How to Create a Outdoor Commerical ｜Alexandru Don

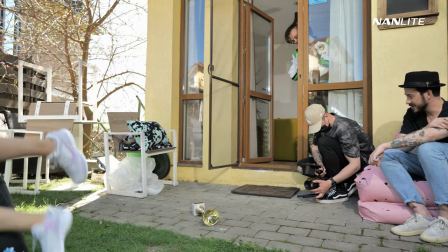(12:19)
Now we film the part where she jumps on the beanbag.
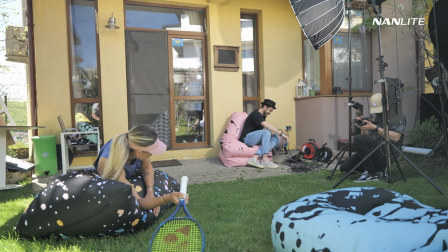(12:24)
She actually stumbles across a trophy and then she falls on the beanbag.
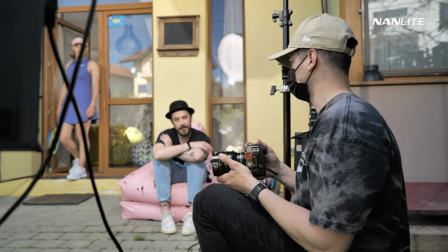(12:31)
And we did this with the Sony a7S III because it has 240 FPS in 180p.
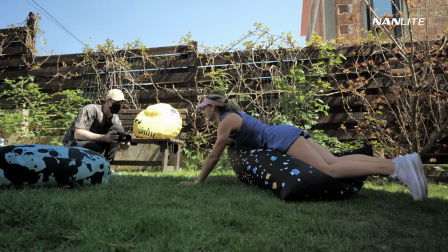(12:38)
So we use that just to get a super dramatic shot.
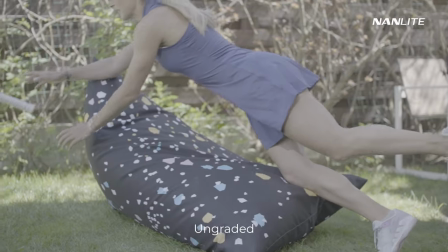(12:44)
And yeah, it was kind of funny. She was like a warrior jumping on that without any issues.
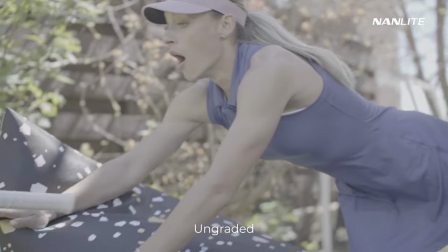(12:53)
It was crazy.
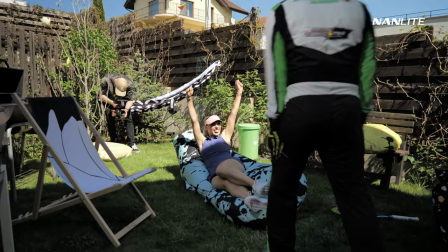(12:55)
Moving next to the final part, you can see that the lighting has changed a lot, like super a lot.
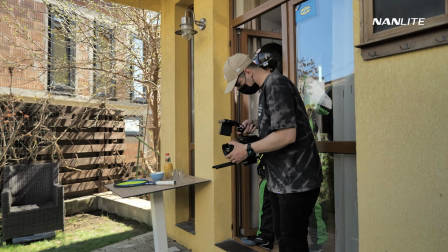(13:03)
And to balance this, we used again the Forza 500 and the Forza 300 both on our
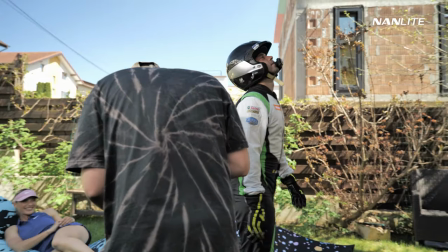(13:10)
actors just to fill the shadows and kind of make them pop from the background.
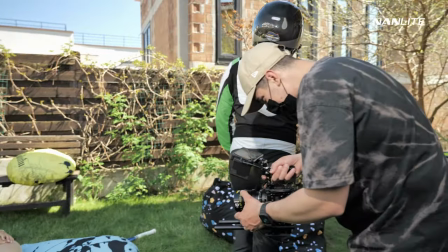(13:15)
And I think it worked out pretty nice. The Forza 300 and 500 on the same time did an amazing job.
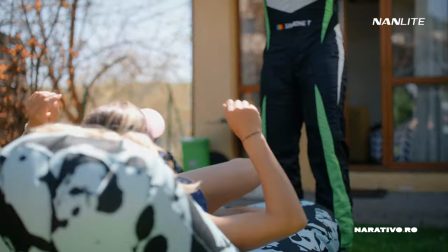(13:23)
They filled the shadows really good. Client was super happy on how the image looks and their reaction and all that.
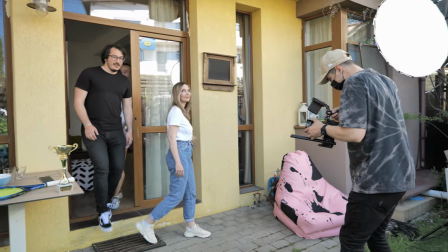(13:30)
So now we went for the part where their friends come and
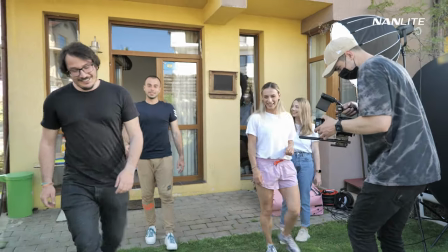(13:35)
they meet each other and they sit on this new
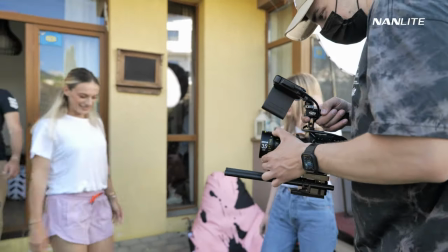(13:42)
beanbag that they just bought and didn't have time to test it out, and there are here's where they look at each other and have that
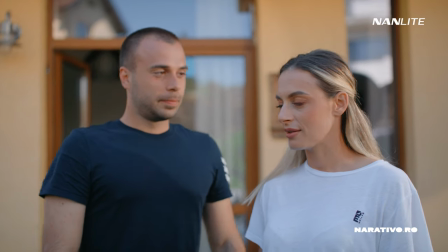(13:50)
eye to eye side that, oh my god, they sit on the beanbag that we just bought.
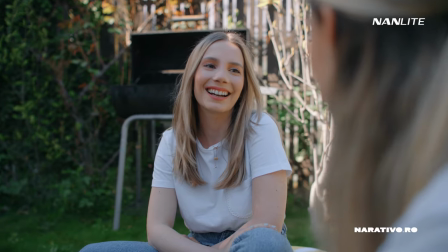(13:56)
So it was kind of tricky to make this right, but again, all of the people here aren't actors.
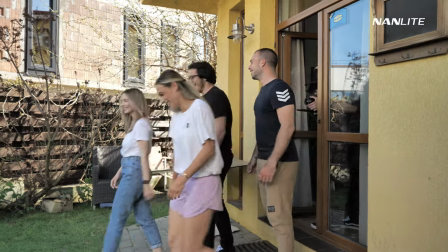(14:04)
They just did an amazing job. And again, you just have to make yourself comfortable around them and make them feel super
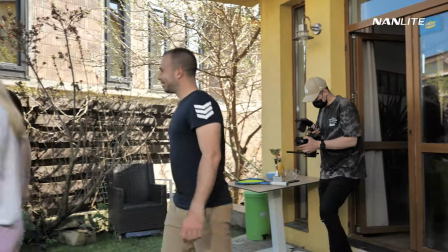(14:14)
relaxed in order to get people to be supernatural in your videos. So I really hope you enjoyed this behind the scenes video, and until next time, don't forget to subscribe to my YouTube channel and let's hang out more on Instagram and all that, and let's learn from each other. Cheers, guys. Mm-hmm.